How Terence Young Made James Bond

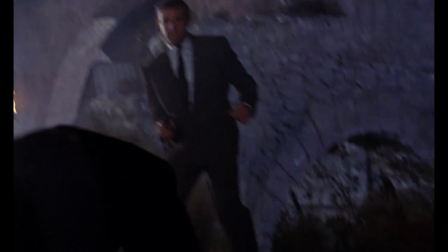12:24 I especially like how the big camp shootout is shot with Young's objective distance,
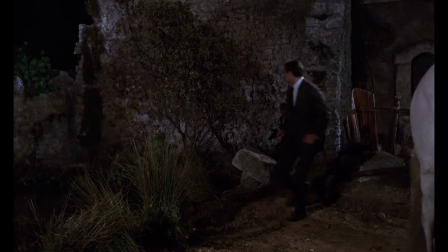12:29 with the edges of the frame surrounded in chaos as bodies flail all over the place.
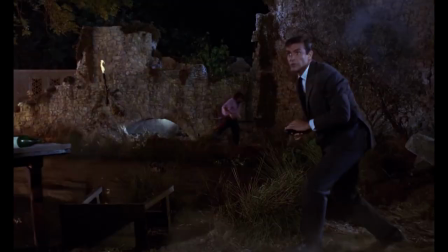12:34 This does a great job mirroring Bont himself, who amidst the chaos, is strategically able to pick his shots precisely.
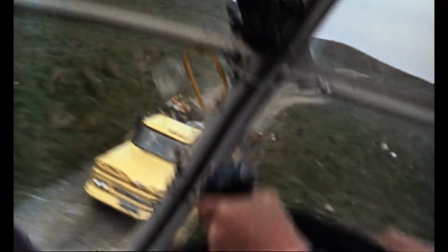12:42 The resulting scene is both tremendously exciting, yet still clear narratively.
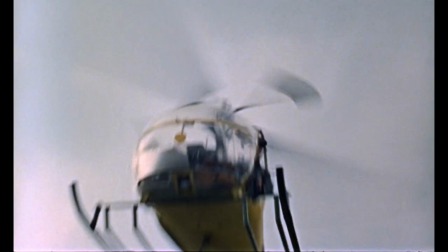12:47 Then there's all the overblown set pieces in Act 3.
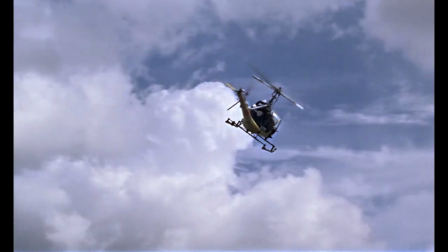12:52 The helicopter scene is clearly trying to one-up the North by Northwest crop duster scene.
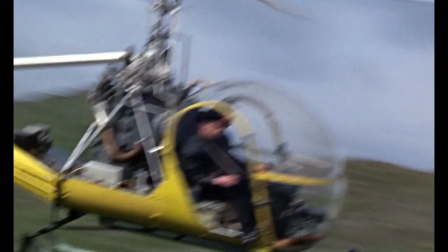12:57 I don't think it matches it in terms of imagery, but in terms of stunt work, eww there's some close calls.
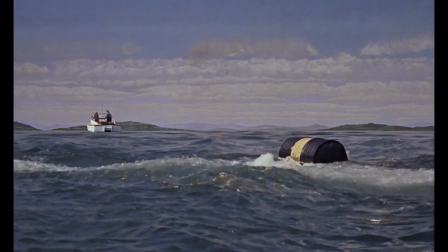13:05 The boat chase is mostly just an excuse for some climactic bombast,
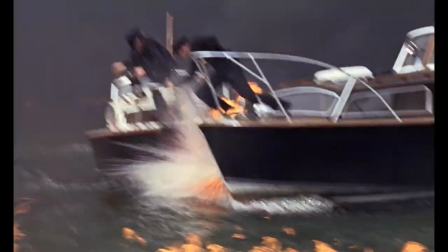13:12 but in both these scenes, Young's distance to the action really works given the level of spectacle which fills the frame.
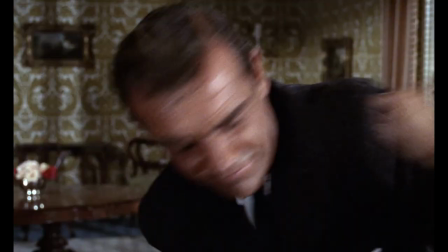13:19 And while it's easy to mock the final fight, given it's a 6'2 Connery trying to stop a tiny old lady from kicking him,
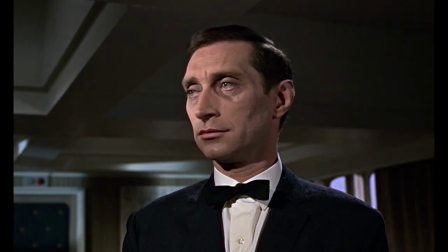13:26 that the poison-tipped blade has been so pointedly established,
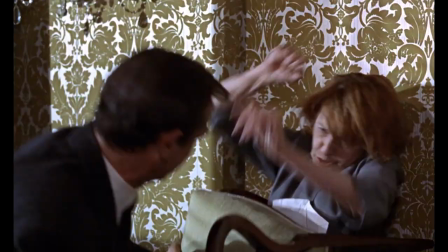13:29 and so thoroughly emphasized throughout the scene, makes this little skirmish highly suspenseful.
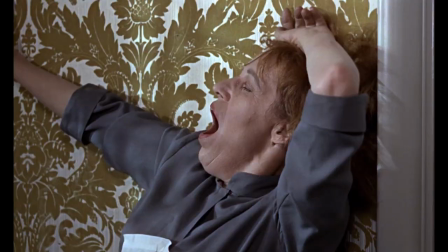13:37 And it's an appropriate end to From Russia With Love.
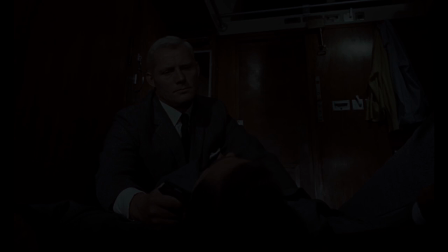13:39 For all the Bondian spectacle, it's that tension and suspense that Young mines from the story that really elevates the film.
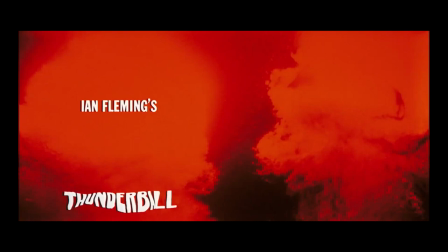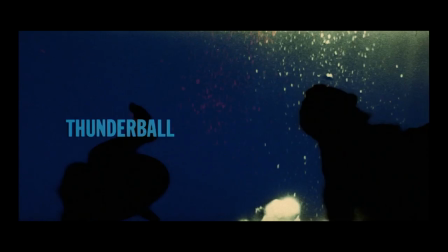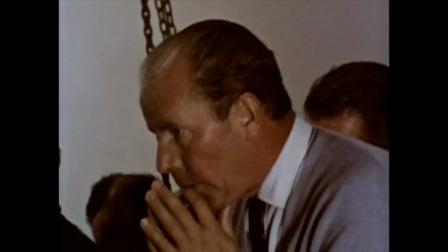13:58 Terrence Young took a break from 007 and passed on movie 3, returning in 1965 for Thunderball.
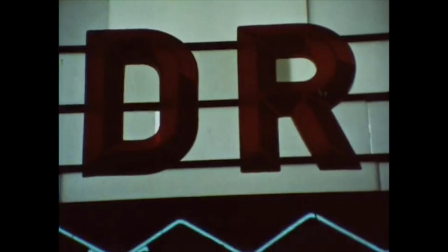14:05 James Bond had changed a lot in this short time.
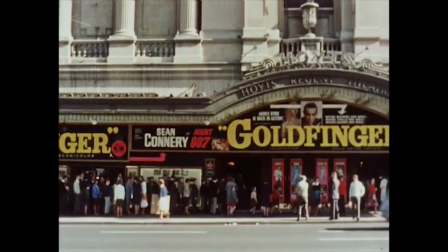14:08 While Dr. No and From Russia With Love were both big hits, Goldfinger was the true phenomenon,
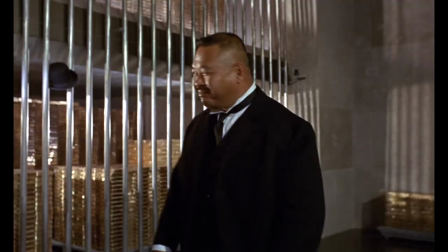14:14 outgrossing both of its predecessors, launching a wave of merchandise, and helping solidify Bond as the peak action series of its day.
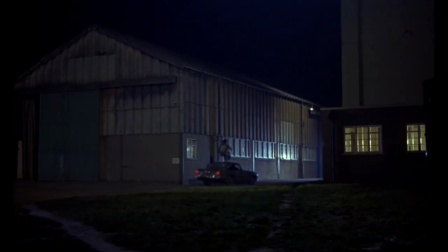14:27 Moreover, Goldfinger marked a major shift in Bond filmmaking,
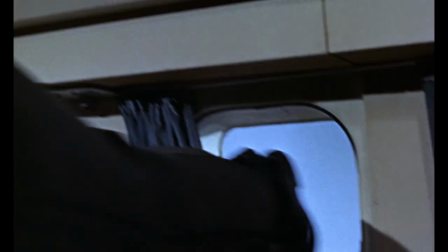14:31 moving away from the relatively grounded thrills of From Rush With Love into far more outlandish and unapologetically cartoonish spectacle.
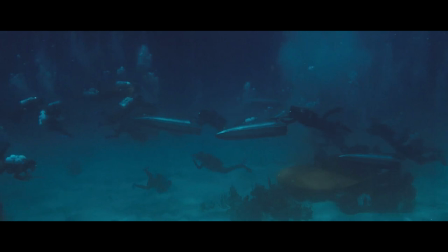14:40 Thunderball was a clear effort to top the spectacle,
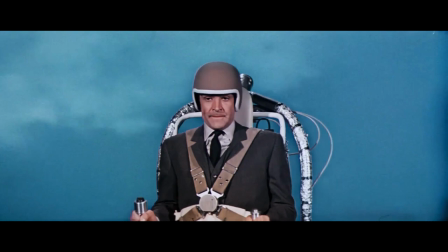14:43 with even wilder gadgets and a massive underwater battle utilizing incredibly innovative filmmaking techniques.
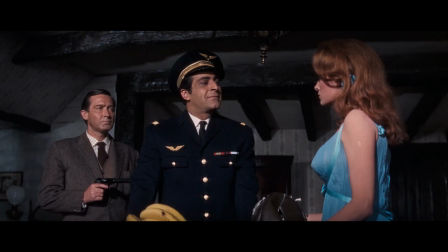14:50 But with Young back behind the camera, we also see efforts to bring Bond back to Earth.
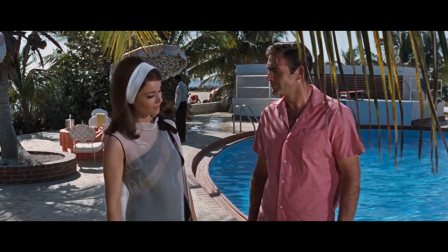14:56 The darker lighting and cooler color palette evoke a gritty sense of danger, and Young also moves away from some of Goldfinger's more absurd humorous touches.
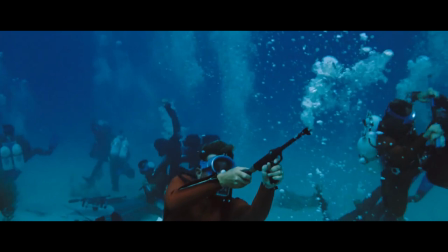15:05 Even in the thick of grandiose action, Young seeks drama and excitement in the more human moments.
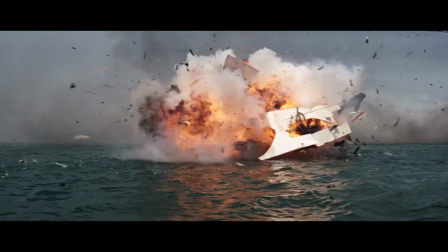15:11 Despite a finale which involves armies clashing underwater,
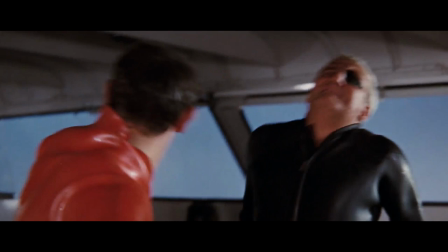15:15 a high-speed boat chase, and lots of explosions, the climax of Thunderball is another close-quarters punch-out.
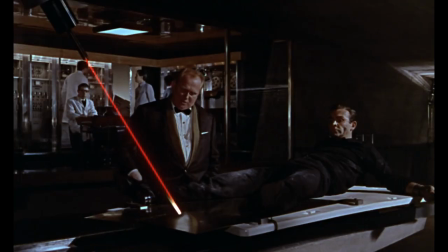15:22 This shift in tone is perhaps best emphasized by comparing two scenes where Bond is in danger.
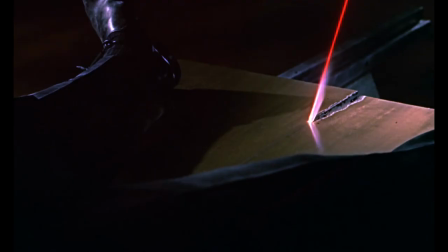15:27 In Goldfinger, Bond is strapped to a table, desperately trying to negotiate his way out as a laser threatens to slice him in half.
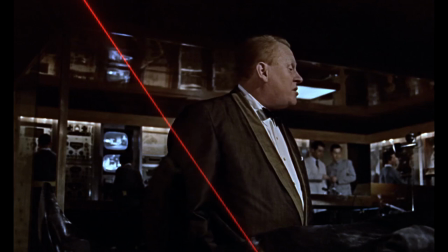15:36 In Thunderball, Bond escapes from the villain's but is shot in the leg, and must now navigate through a parade while fleeing from his pursuers.
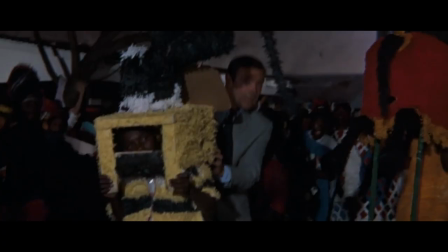15:44 Equally tense scenes, but Goldfinger derives its thrills from an otherworldly device, while Thunderball roots its tension in reality.
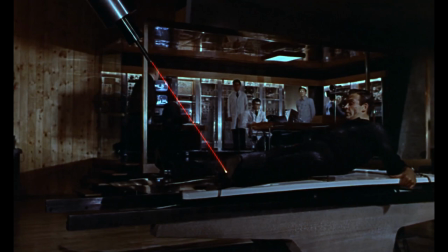15:53 Furthermore, while Goldfinger director Guy Hamilton clearly shot his scene on a soundstage,
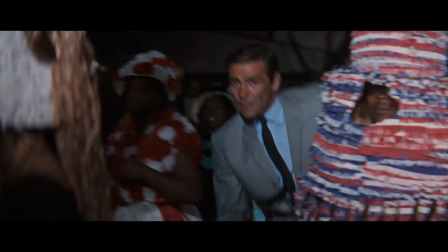15:58 Terrence Young takes to the streets of Nassau, with disorienting close-ups and a consistent shake, further reinforcing the authenticity of Bond's peril.
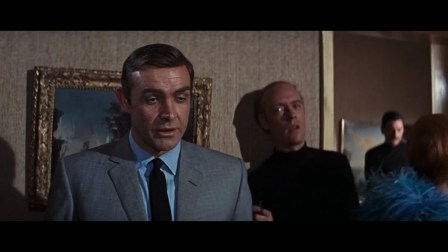16:07 But beyond the action,
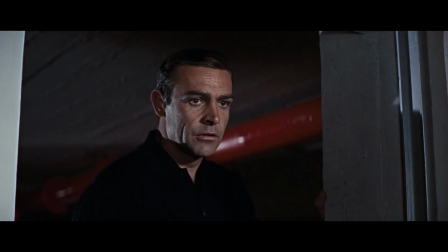16:09 there's something else Young does in Thunderball, that he'd actually been developing throughout his tenure with 007, and it relates to Bond's humanity.
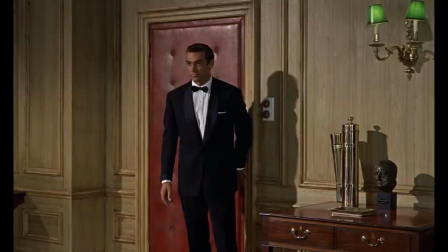16:17 In Dr. No, Bond is a more superhuman figure than an actual person, impossibly suave, intelligent, and capable.
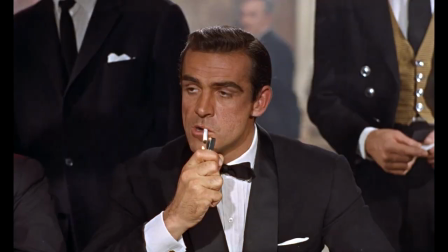16:25 But starting in From Rush With Love, Young starts to show a more human side to James.